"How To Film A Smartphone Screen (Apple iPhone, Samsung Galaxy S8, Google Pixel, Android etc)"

Hello Hard Video Water Stuff, welcome back. Today for you I've put together my best tips for shooting video off your smartphone screen. It's something we see more and more in TV series and films, so I thought now was the time to tackle it so that when you need to shoot this kind of shot, you'll have these tips in the back of your mind and you'll be ready to crush it. Here's how to get your shot looking like this, to this. These tips are not going to be too tricky, anyone can try them and hopefully they'll help you whatever your situation. For sure, the biggest thing you can do to get a shot like this looking good is to get a really nice balanced exposure. Bear in mind the first thing you're going to need to do is to go into your phone settings and turn any auto brightness off.
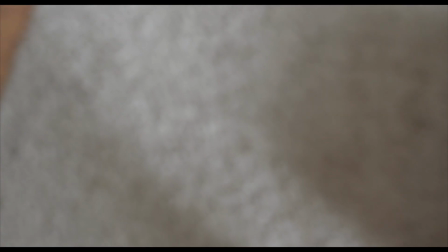45s
After that, the method that worked really well for me was to get a really nice background exposure,
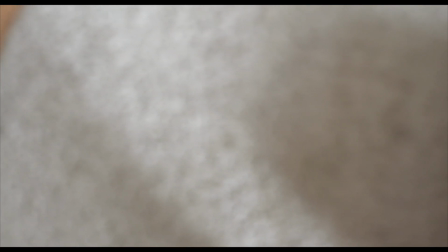50s
bring it up to exactly where you want it, then bring your phone in and then adjust the brightness of your phone screen.
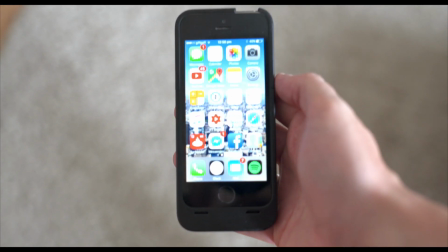56s
Really take your time to make sure you get this right. Do some test shots, try some different settings and get it right in camera. you'll be really glad you did.
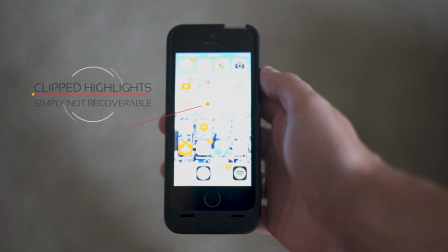66s
Whatever you do make sure your phone screen isn't too bright. If you do you could have clipped highlight areas and you can't recover those areas so be careful. The focal length of course is up to you however in this shot I used a 35 millimeter lens because it's
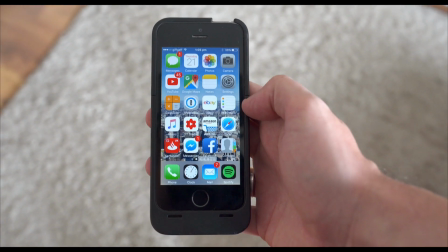82s
meant to look very similar to the way that the eye sees so I wanted it to look very natural in the way that you would look at your phone. Kind of like a faux first perspective. However, my preference when it comes to the over-the-shoulder shot that you'll see in films and TV series is to have a slightly wider focal length and then get in a little bit closer to your talent.
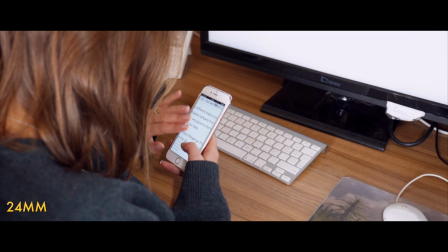102s
To me it gives it a more intimate feel like you're really in the action, almost as if you're stood behind them spying on whatever they're doing on their phone. A big consideration whether you're shooting outdoors or indoors is to avoid glare and reflections at all costs.
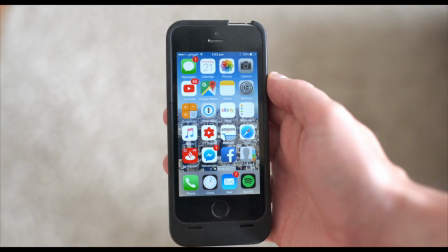116s
Really the only thing you can do to avoid this is to tilt the screen, move your talent, move the camera or modify your lighting somehow, just avoid it. It's something to keep in mind. Just to really briefly touch on camera settings I don't want to go too much into it but personally I prefer to shoot in a log mode or a low contrast setting and that's only because I like to have more of a safety net when it comes to very bright areas, highlight areas and I just don't I wouldn't like it if I was to shoot something and I wasn't able to recover highlights so that's why I do that.
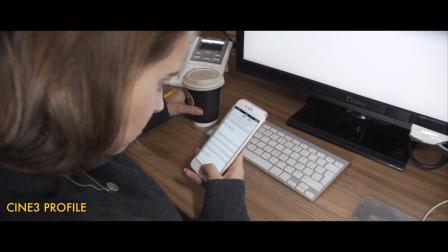147s
I would recommend experimenting with your camera. This example was shot in a very typical picture profile, very standard,
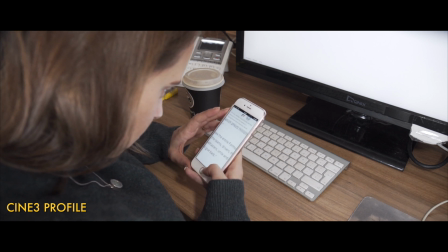154s
lots of contrast and that means that this could have easily been overexposed, particularly around the screen of the phone and the monitor.
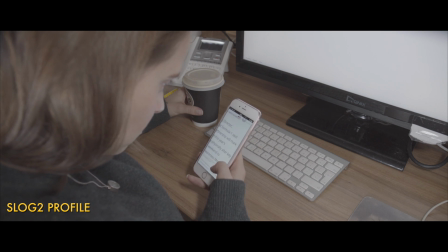162s
And on the contrary this is S-Log2 which as I said I use as a safety net so I don't clip highlights and here it is with a bit of coloring. Also in this case I would turn off any kind of in-camera sharpening and that's only because I find it's best to decide the amount of detail that you have on your smartphone screen afterwards. It's kind of hard to tell in camera how much you've got so I would turn it off, you can decide that later. Most smartphone screens have a refresh rate of 60 hertz and whilst you're not going to get flicker like you would with some strip lighting and that kind of thing, I would still say just to be on the safe side I would synchronize your camera's shutter speed to the same as your smartphone so which is 60 Hertz would be 1 60th of a second or you can double it if you're doing any kind of high frame rate modes you can go 1 1 20th of a second as I said just to be on the safe side. Now I know a lot of people when they shoot video on their DSLR or whatever they like to have a really nice wide open aperture
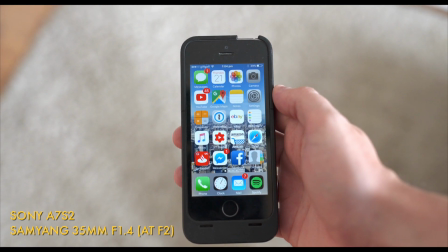223s
because at the end of the day it means cleaner footage and nice blurred background and that kind of thing but I would say in this case I would
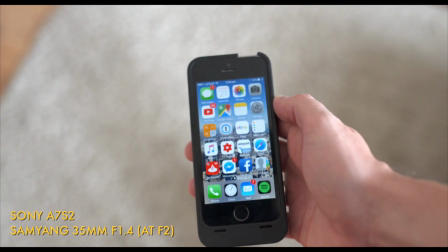230s
probably stop down just a little bit on the lens that I'm using in this example.
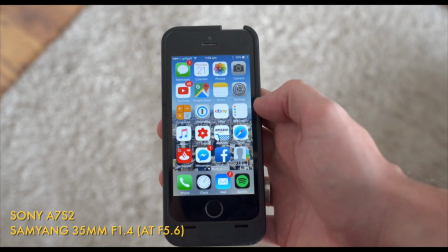235s
This is an f1.4 lens and I've actually stopped it down to f5.6 and the reason for that is it gives me that
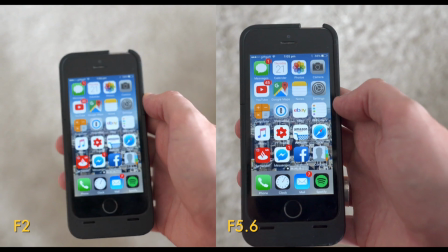242s
extra depth of field so that if there's any kind of hand movement with my phone it's not going to be out of focus.